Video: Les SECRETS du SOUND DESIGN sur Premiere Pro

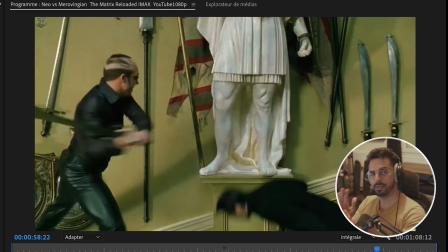460s
Alors là il y a un des méchants qui tape dans la statue pour trouver un bruitage pour ça comme c'est de la pierre mais je me suis dit pourquoi pas taper stone en anglais dans artlist et j'ai trouvé directement les bruitages qu'il me fallait en fait il fallait un impact
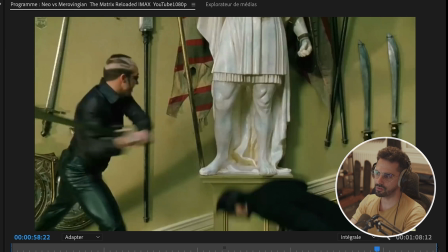475s
sur de la pierre donc voilà en fait quand vous cherchez des bruitages faut pas forcément chercher un bruit d'épée sur une statue parce que ça vous n'en trouverez pas ou à part si vous avez vraiment beaucoup de chance mais il vaut mieux trouver des sons qui ressemblent donc là on va
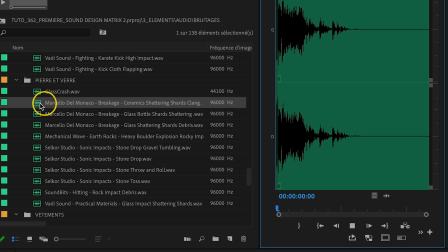487s
essayer tout ce que j'ai trouvé sur artlist voilà ça c'est le meilleur que j'ai trouvé il est parfait voilà
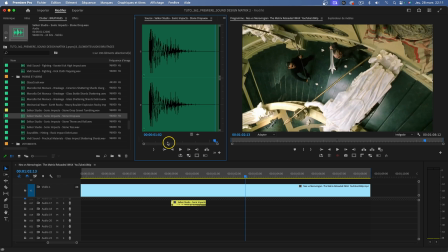500s
vous avez la statue qui tombe au sol au ralenti donc là je vais essayer un autre bruitage pour changer un peu de bruit voilà j'en ai un ici et je
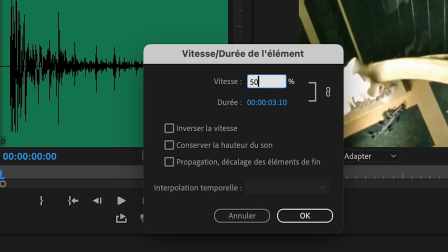508s
vais le mettre au ralenti ça devrait le faire et là je le mets cinquante pour cent oui
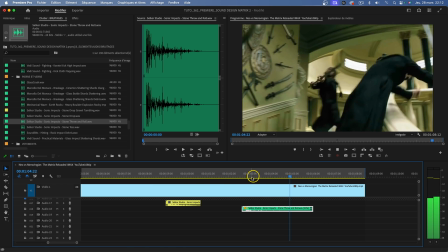515s
ça marche bien on va passer maintenant à la cinquième couche ça va être
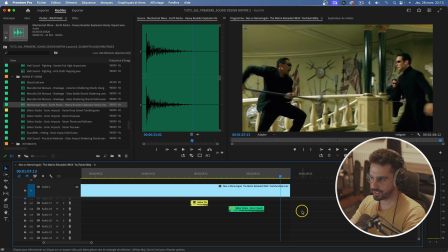522s
là les rouges c'est à dire tous les déplacements que vous voyez des personnages dans l'espace on va rajouter un peu
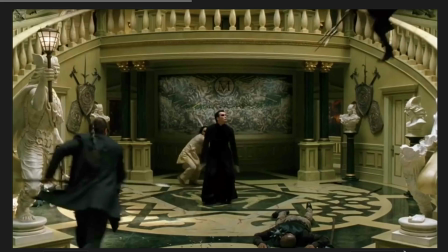528s
de son design ici aussi pour donner encore plus d'immersion au film alors j'ai la première scène où neo fait un énorme saut là je vais
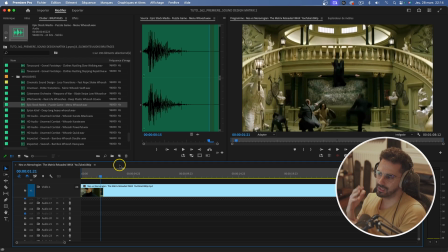535s
devoir trouver un sound design de wouche assez long donc ce qu'on va faire c'est sûrement le ralentir donc j'ai déjà en un qui soit assez long de base en vitesse réelle pour pouvoir le ralentir et que ça donne un bel effet je prends
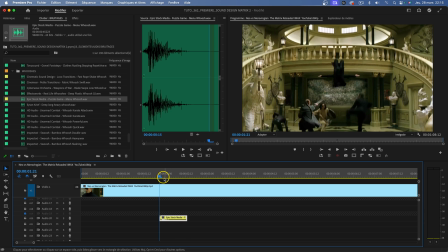550s
dessus là il est assez court vous allez voir on va pouvoir le rallonger pour correspondre de l'action je
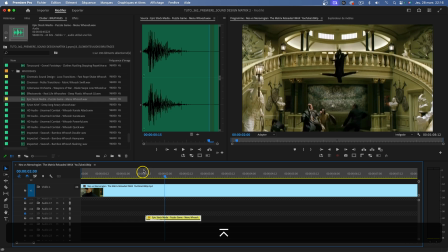558s
le rallonge on va essayer 50% pour commencer pas encore assez court on va peut-être essayer 30% voilà c'est pas mal du tout vous voyez ça ça de la gueule quoi
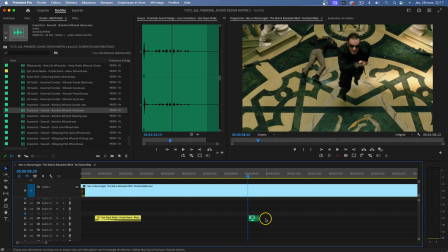574s
Là, idem pour la personne qui s'envole, vous voyez, de base j'ai mis un petit whoosh comme ça et je l'ai ralenti de 50% pour donner ça.
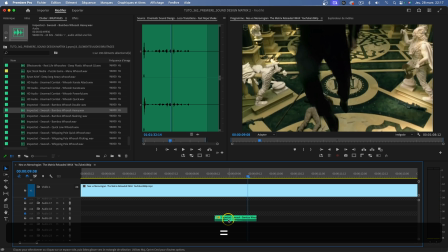584s
Pour donner vraiment un effet de voler.
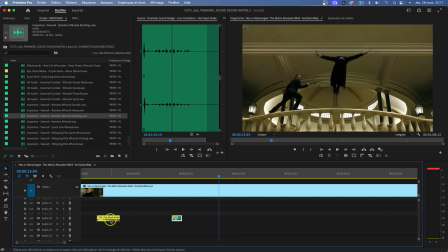590s
sur le deuxième saut de Néo qui retourne en bas, on va peut-être prendre celui-là et l'inverser,
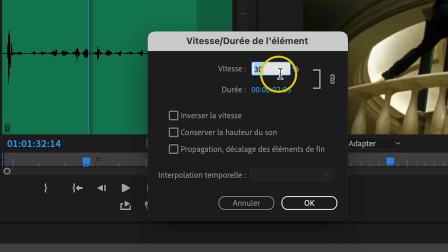595s
on va voir ce que ça donne donc là je fais commander je garde à 30% comme tout à l'heure, j'inverse la vitesse et on va voir ce que ça donne
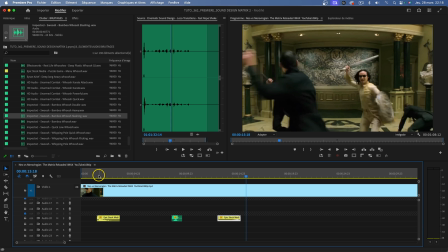605s
ça passe super bien vous avez vu la différence avec celui-là tout à l'heure et là
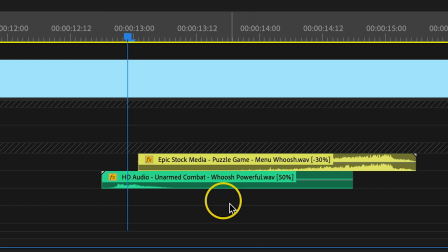613s
c'est top j'ai quand même rajouté un autre wish ici en 50% et pas inversé, vous voyez pour donner un peu plus d'ampleur au saut, parce que je trouvais qu'il n'y avait pas assez de wish au début là, et donc ça donne ça
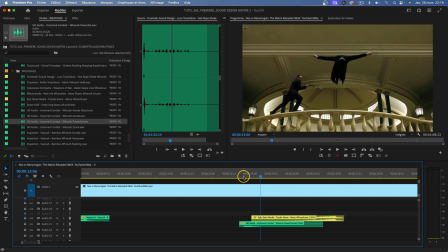627s
vous avez le petit bruit au début là au démarrage oui sans ça ça fait un peu vide juste à fin alors que là avec ça et
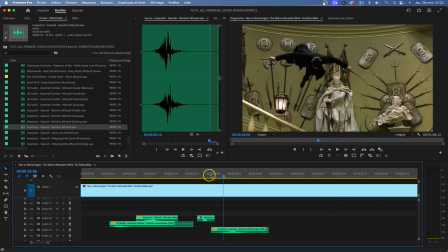638s
là idem j'ai placé quatre houches en fait ce que je fais c'est que je m'adapte à la vitesse comme par exemple là je vois
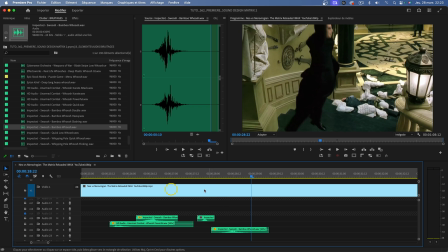642s
que neo est au ralenti j'ai ralenti le houches de 30% pour que ça corresponde donc ça donne ça dans l'action là
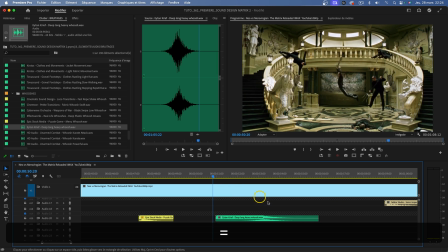653s
j'ai une très longue action au ralenti voyez avec pas mal de personnages dans l'image qui sont en train de voler. Donc ce que je vais faire c'est que je vais mettre un long bruitage. J'ai un long bush ici donc je vais voir ce que ça donne et je vais aussi le ralentir.
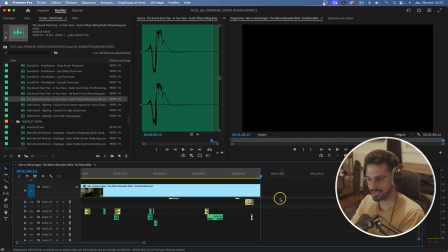669s
Ça y est on a quasiment tout placé. On a placé les cinq couches de bruitage. Il ne reste plus que la musique. Avant ça je voulais vous montrer un peu ce que ça donne déjà sans la musique parce qu'après avec la musique ça va être vraiment différent.
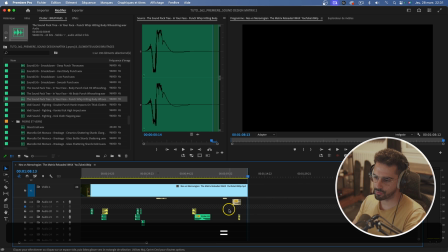680s
Tout va être un peu noyé. On ne va pas entendre aussi bien que maintenant. Donc je vous laisse découvrir et on va voir un peu ce qu'on peut améliorer dans tout ça pour vraiment rendre la scène encore plus réaliste.